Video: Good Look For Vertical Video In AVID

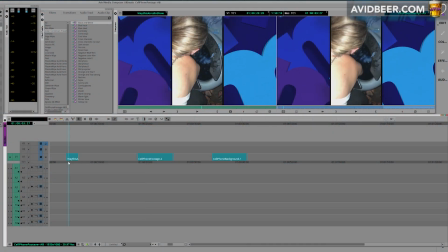Hey, so I wanted to talk about using cell phone footage in Avid.
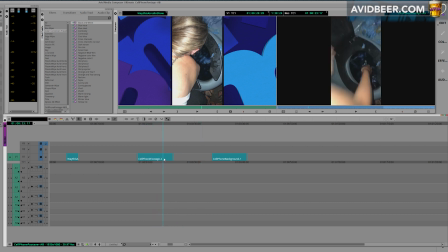Now, this is not meant for footage meant to be seen on a phone like TikTok or Instagram. This is for using cell phone footage, vertical video as they call it,
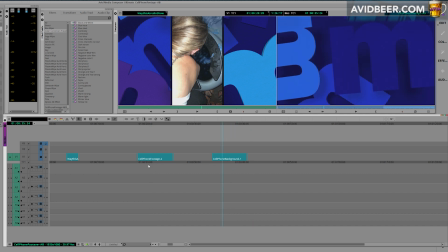in what I would call 16 by 9 footage, horizontal video on broadcast television or YouTube, etc.
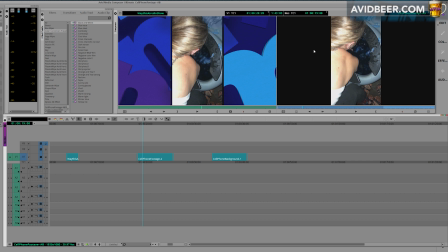So what I have here is I imported some cell phone footage, and obviously it comes with this black on both sides of it. The video does not 1920 by 1080, but say you get this type of footage, and what can you do to make it look a little more professional? I think with just it on black on the sides, not a great professional look.
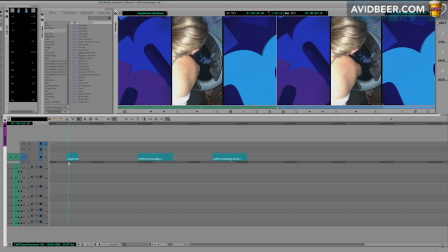So the television show I worked for, somebody else edited with this clip, and what they did was something like this. They might have, I don't know if they cropped it or used a little border move right there, and they put this background on it. I'm going to show you a little bit of a different way to approach cell phone footage. Let's do that right now.
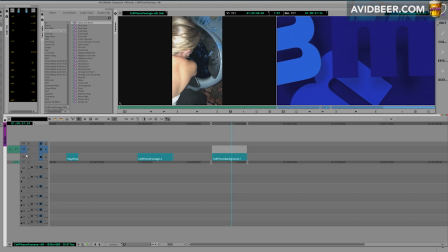So I have the background clean here, and to be honest with you, this background is not that great. I would say cell phone footage is a little busy, but let's say, hey, the producer said, hey, this is the look of the show.
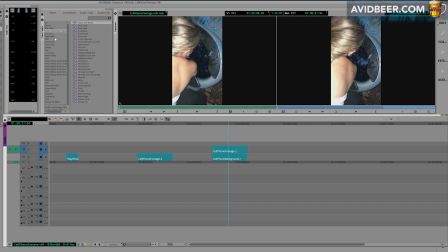I want you to use that, right? So the first thing I would do is I would go into blend mode, and I would use a 3D warp.
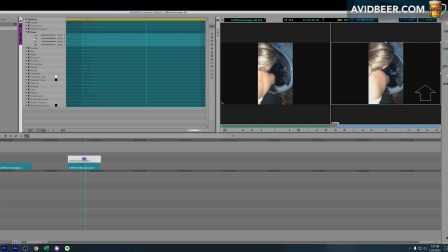And let me get into effect mode here. And what you could do here is crop the left image. What I would do is probably leave some black. I'm a big believer in leaving these black bars whenever you're compositing two different video layers.
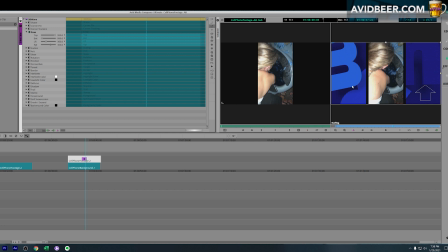I think you need to have some separation. Otherwise, it looks very 2D and early 80s videos. It's a pet peeve of mine. But the other thing I wanted to do was maybe add a border, and let's see how this works here with the crop.
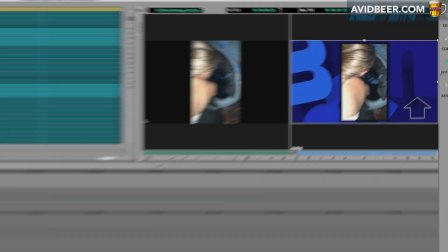And I'm going to add a border, and I'm going to add a softness to it. You see that? Adds a little edge to it.
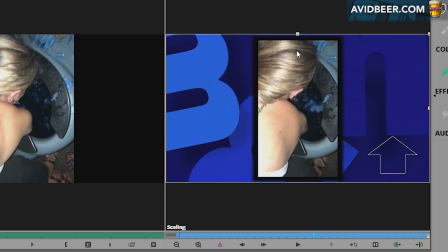A lot of people call this a caret, K-E-R-E-T. So you might be able to look for better ones online.
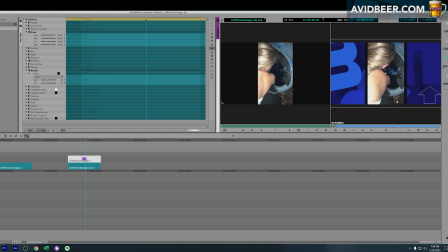But obviously, this is something really simple to make in Avid really quickly. Imagine you're in a news sports situation. You got to get this cell phone footage out very, very quickly. So the other thing I just did while I was talking about that, is I blew it up. I don't think it's a good idea to have the border lines on the top and bottom.
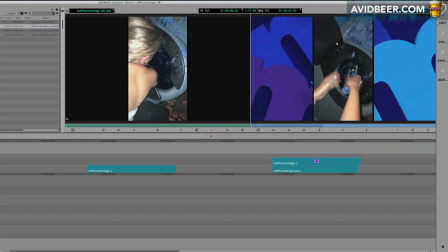You just want them on the side. Now, the other issue with this, even though it's cell phone footage and it's vertical video, there is so much dead space on the left and right here.
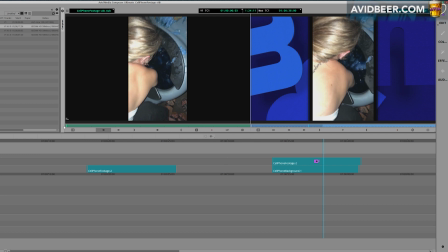Depending on the shot and what you have going on in the frame, it doesn't bother me. I don't think the audience at home says to themselves, oh my God, that was vertical video. You can't blow that up more than what it is.
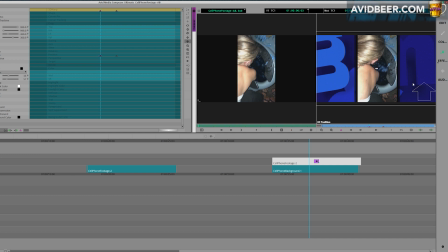And the same thing, so in theory, imagine if I blew this up, if I could do it, imagine if I blew this up even more. And we're saying to ourselves, all right,
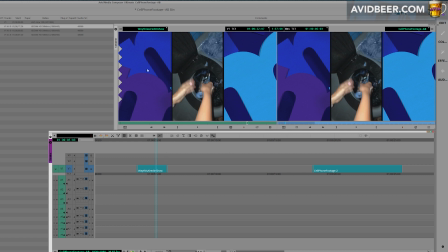and one thing, if you notice quickly, I am not there yet with moving around these bins and panels in 2012.
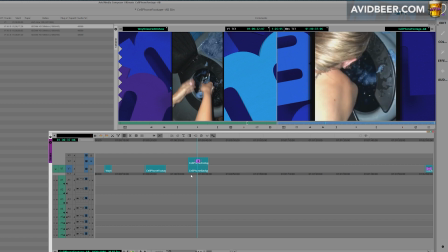It has been somewhat challenging for me. I'm not complaining yet. I will not complain at all, but I will be able to figure that out soon. But the difference here, I'd say, is look at this shot compared to this shot.
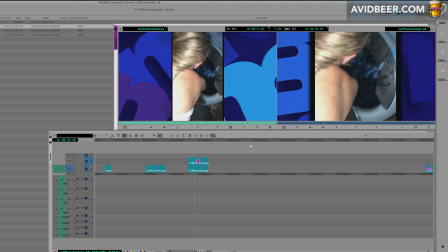We have the same thing. This is much bigger. Okay, there is this too much dead space on the left and right. I know it's cell phone footage, and I know it's blown up. But again, most of the time the audience at home is forgiving, especially with footage this day.
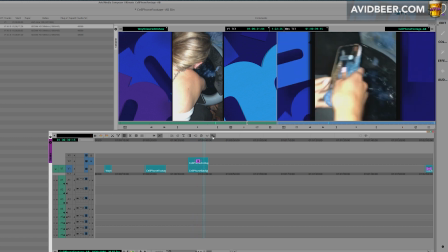This footage does not look so terrible blown up, and it is such a better visual.
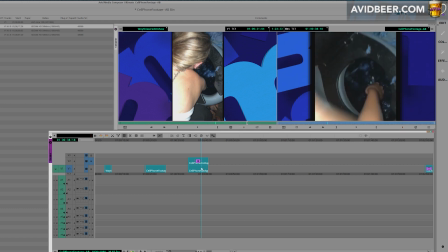And so that's one thing I would say here. Don't be afraid of blowing up footage, especially in this case, this cell phone footage.
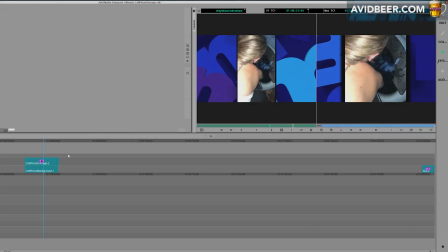Now, a couple other things. This border is getting a little too big and a little too thick. I think that was related to the crop.
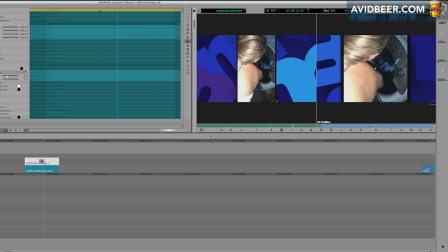No, it wasn't. My border is very, very big. Yeah, let's get this a little bit smaller. I like that a little bit better.
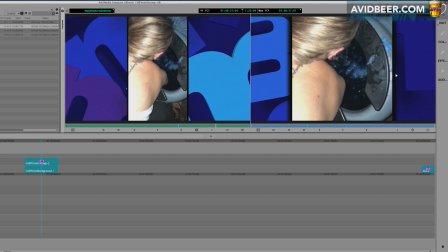And the other thing I would say is, again, this background is very catching my eye, I would say, is a good word to say it. It's taking attention away from the center of the screen because it's so blue and it has some sort of movement in it.